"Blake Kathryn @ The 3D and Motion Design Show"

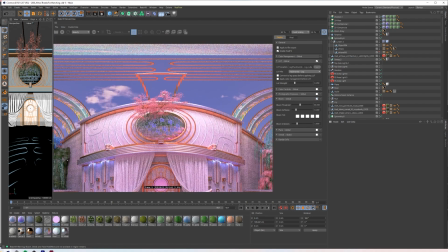So we'll click on bloom, and you might notice nothing really changed yet.
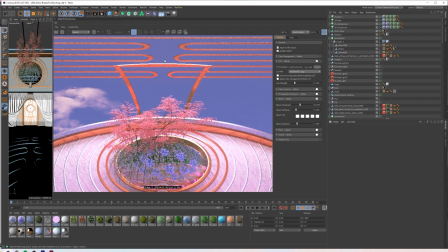And I'm going to look here because I think this is a good distance from the camera, just this upper area. But I'm just going to move the threshold down until I feel kind of good about it. Like, this is blown out. We obviously don't want this. But, like, that's kind of nice.
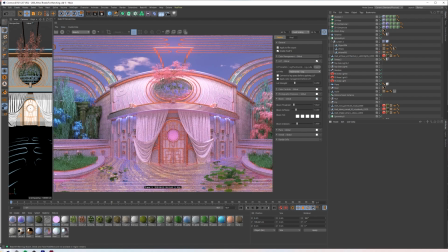And it doesn't blow out anything that's not already blown out, which isn't too much. It's just edges that are facing the HDRI. And then the last thing I personally like to do is streak.
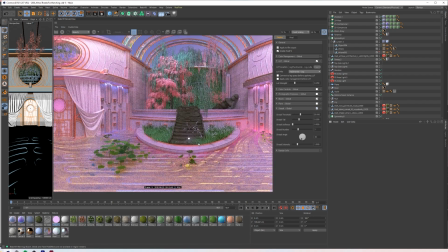And I tick that on. We'll go maybe to this firefly.
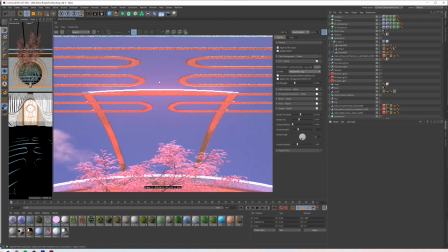It might be, actually, let's start with the same section. Let's do a good practice here and have consistency.
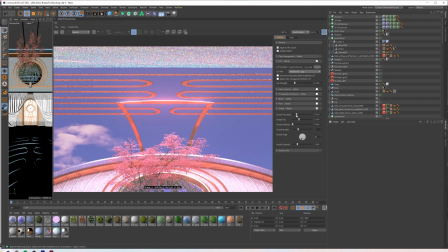And just like the last, I'm just going to bring down the threshold until it feels good.
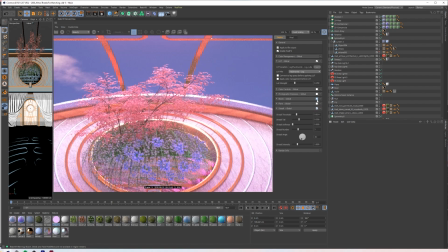So like that's a bit bright. And is that maybe bright because of bloom? Yeah, so maybe I brought my bloom too much. And you just do a couple back and forths like this until you feel really good about it.
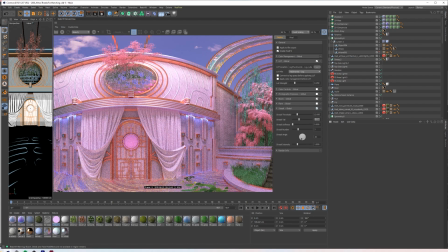So for me, I think if I do that at like 12, yeah, I like that.
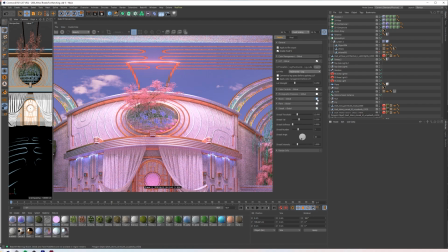And this yeah, I think that that's a sweet spot for me.
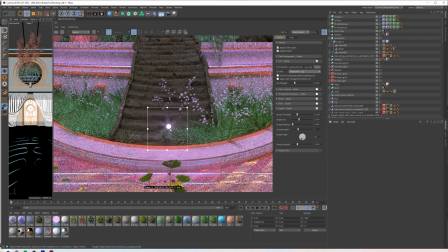And then you get these cool little like results on these fireflies I added too, which is just spheres in a cloner with a random effector. And I like to do those at a bright opacity.
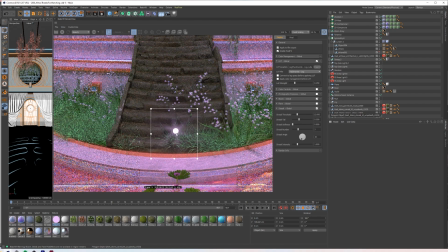But my only critique for myself on these is I just need to shrink the scale because they're just very large.
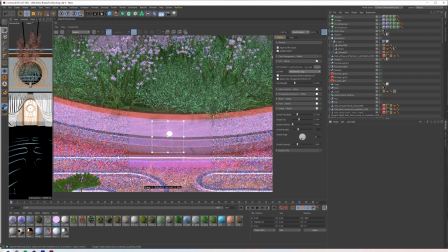So if I shrink them, those little streaks would be really nice. And maybe up the brightness too, because if they're half the size,
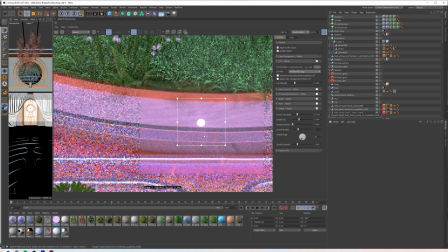that brightness doesn't matter if it's super crazy, and it'll create a more intense streak, which is awesome.
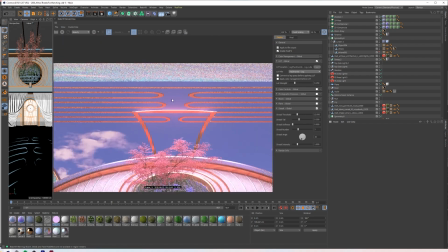And you can get really fun with streaks too. You can, if I go back up to where it's a little more noticeable, you can increase the streak number.
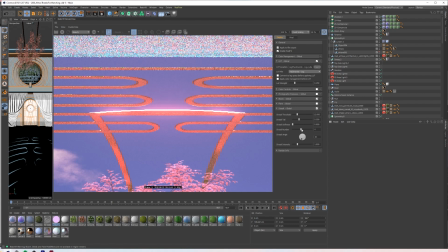As you can see here, because it's a flat object, it's not really going in star-like directions, but you can see that it is building an intensity.
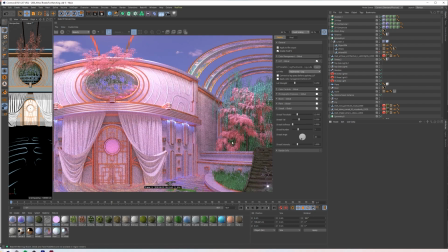And if it was done perhaps on this one, maybe we can see a low res version.
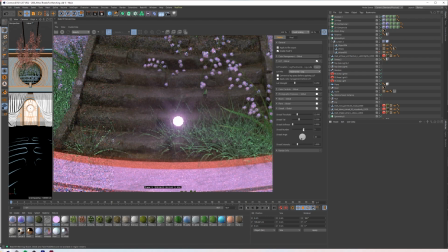1, 2, 3. You bring that up and you just get these more crazy stars. And you can go really minimal too, just like 2 and 2. I usually keep it at 3, but sometimes I like 2.
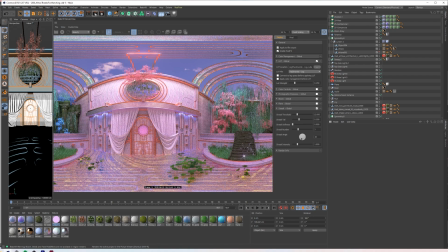And yeah, other than that, we're good to literally just click this render. So let's get to it.
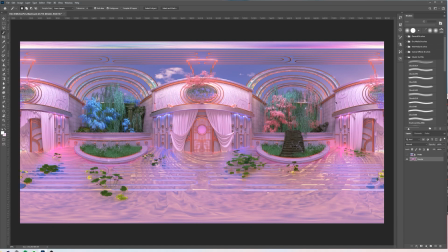All right, so we have our render, and I'm just going to do a couple quick things in Photoshop before we export it to go on YouTube.
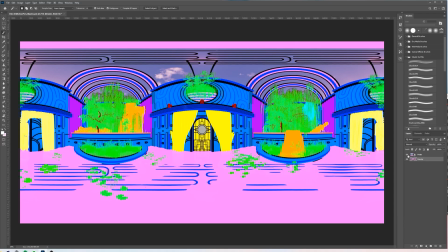And what I like to do is also do a color blocks render, just so I can quickly select things and be as efficient as possible.
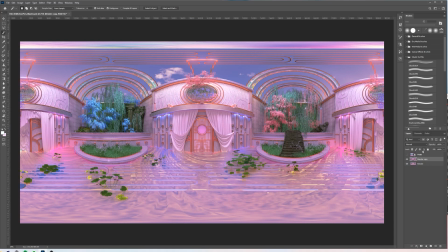So this is just some practices that are really quick and painless if you're not big on post that I always think enhances it.
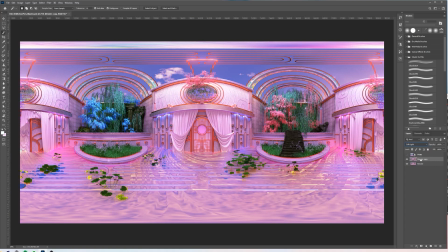One is I like to copy my first render just by duplicating it and putting it on soft light. If you look, it just immediately bumps up the contrast, but it's way too much. But if you lower the opacity, it can look quite nice, and it just gives you kind of that extra bit of contrast that might be lacking, especially when you do more even lighting like this, where you don't have super high highlights or low lights.
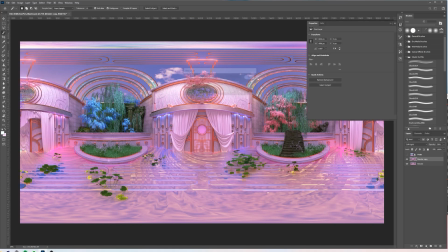And then I also, on that note, like to do a levels and just ever so slightly bump up our darker values and bump up our lighter. And then in this case, I might give an ever so slight nudge to the midtones.
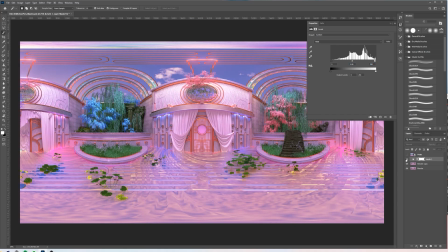Not that, but like maybe a 106 instead of a 1. And so between these, we have before and after. It's just a little brighter, a little nicer.
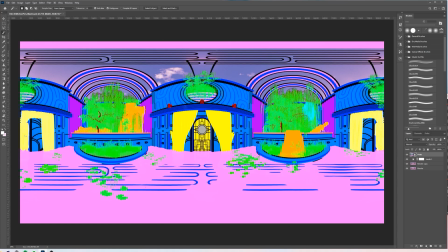And I had said that I might do these lily pads a little closer to the greens that we have in the rest of this composition.
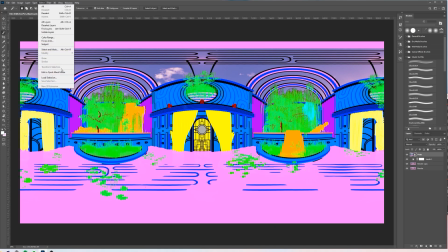So I'm just going to go ahead and go select, color range, click on that.
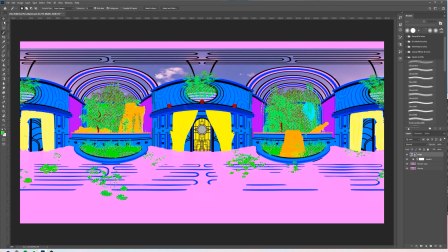I like to have some fuzziness just so it's smooth. And then get rid of everything that isn't in here. So just kind of unselect like the grass that I think is already a good color. Really quickly, boom.
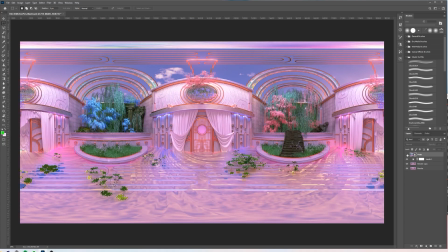And from there, we'll re-hide our mask. I'll just do a levels again.
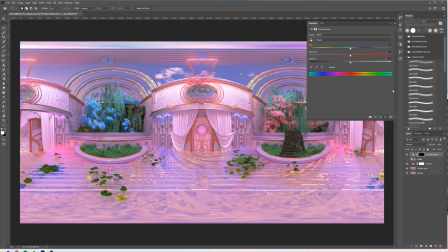Or actually, in this case, I'll do a hue sat because I think that I can just quickly like change the value that way. Oh, there we go. And now that has more blue values. I can brighten it a little bit, which I kind of like the idea of.
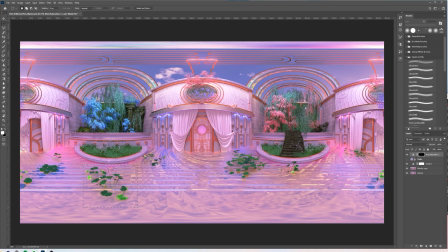It just gives it a more... in this case, I'm really going for just colors that are very not grounded in reality.